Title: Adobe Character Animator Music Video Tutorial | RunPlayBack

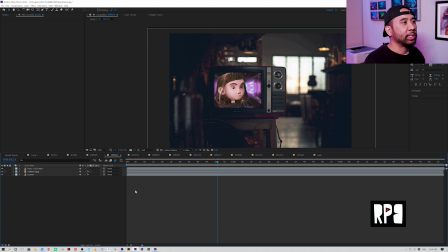It's kind of easy to kind of go nuts and like bring a whole bunch of layers and effects to something like this because you're like well it looks so static it looks so boring but there's something about the simplicity of you know of the frame and what what you're trying to tell and
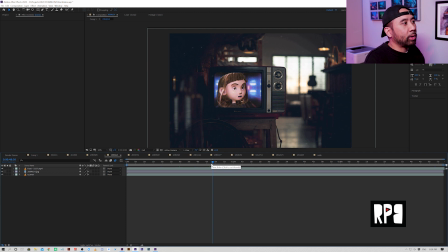really like the music is so is so good it's so it's so intimate and so personal that you want to really not distract from that you know so um
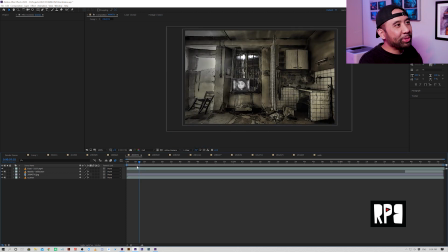i'm employing all of my music video directing tricks into animation which is a whole lot of fun and so once I have like kind
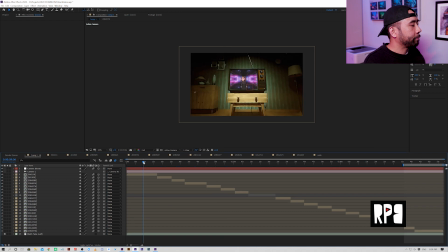of the cut assembled I yeah I pretty much just kind of dues to you know how I would cut a video I just kind of cut it in After Effects which is you
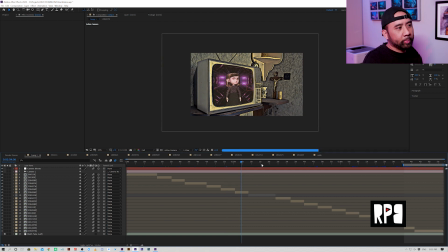know not always the best thing but when you're dealing with like graphical elements it makes sense to kind of cut it in an after effects and then bring it into premiere which i'll show you you know for like the final touches
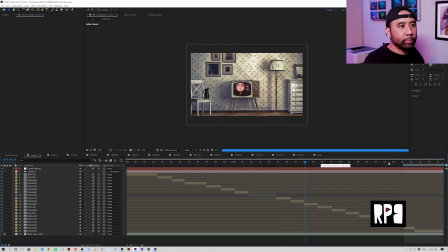so yeah so this is pretty much the basis of it and
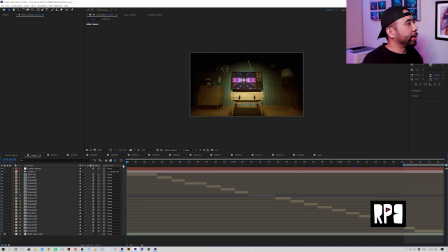then um for the camera moves i created a 3d camera over here and created a null layer
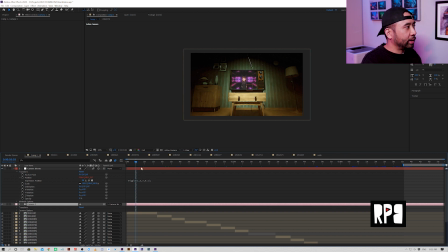and within that I basically created a wiggle expression to have a handheld look and so
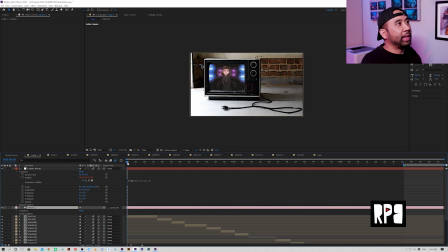having this like handheld look was was important to me because I wanted it to to move around right to have a little bit
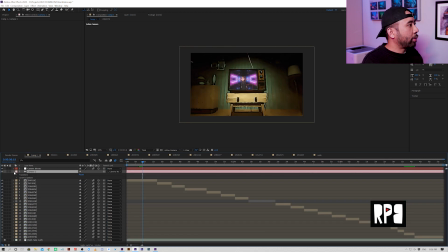more um of unpredictability to it for some of these moves with the comps I
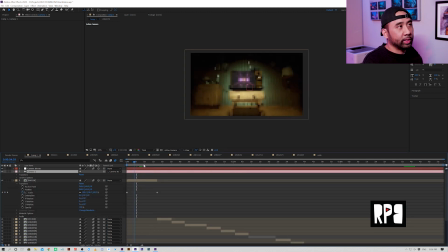just do like different tracks like different zoom ins and things like that so that was just basic like scale in and out and things like that depending on what I want to draw the viewer to in within the frame okay
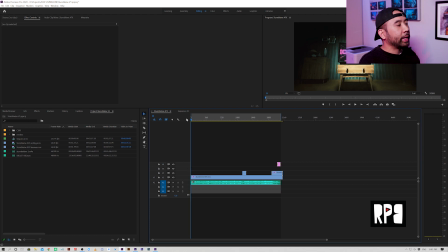so we are back in Adobe Premiere and as you can see it's very like very simple like final touches to the to the actual video.
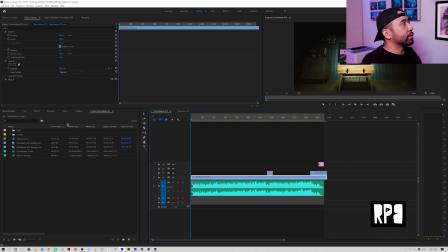And so what I added here was Red Giants Mojo. So this is a color correction plug-in and it just gives it a little bit of a you know sort of a cinematic color to it.
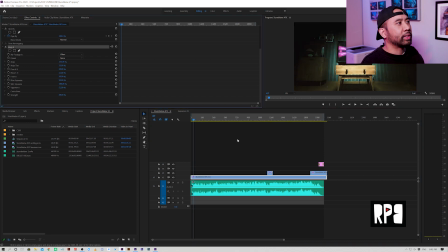There's some vignetting happening, you know, some interesting contrast stuff, tint and punch, a little bit of bleaching, a little bit of a fading to it.
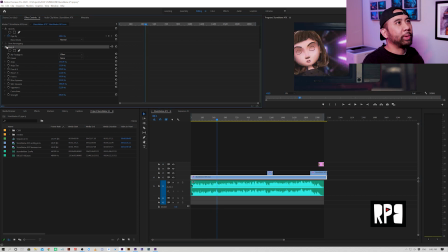So I like that. I really like that look. It just makes it feel, I don't know, gives it gives it something a little bit extra to it that I like.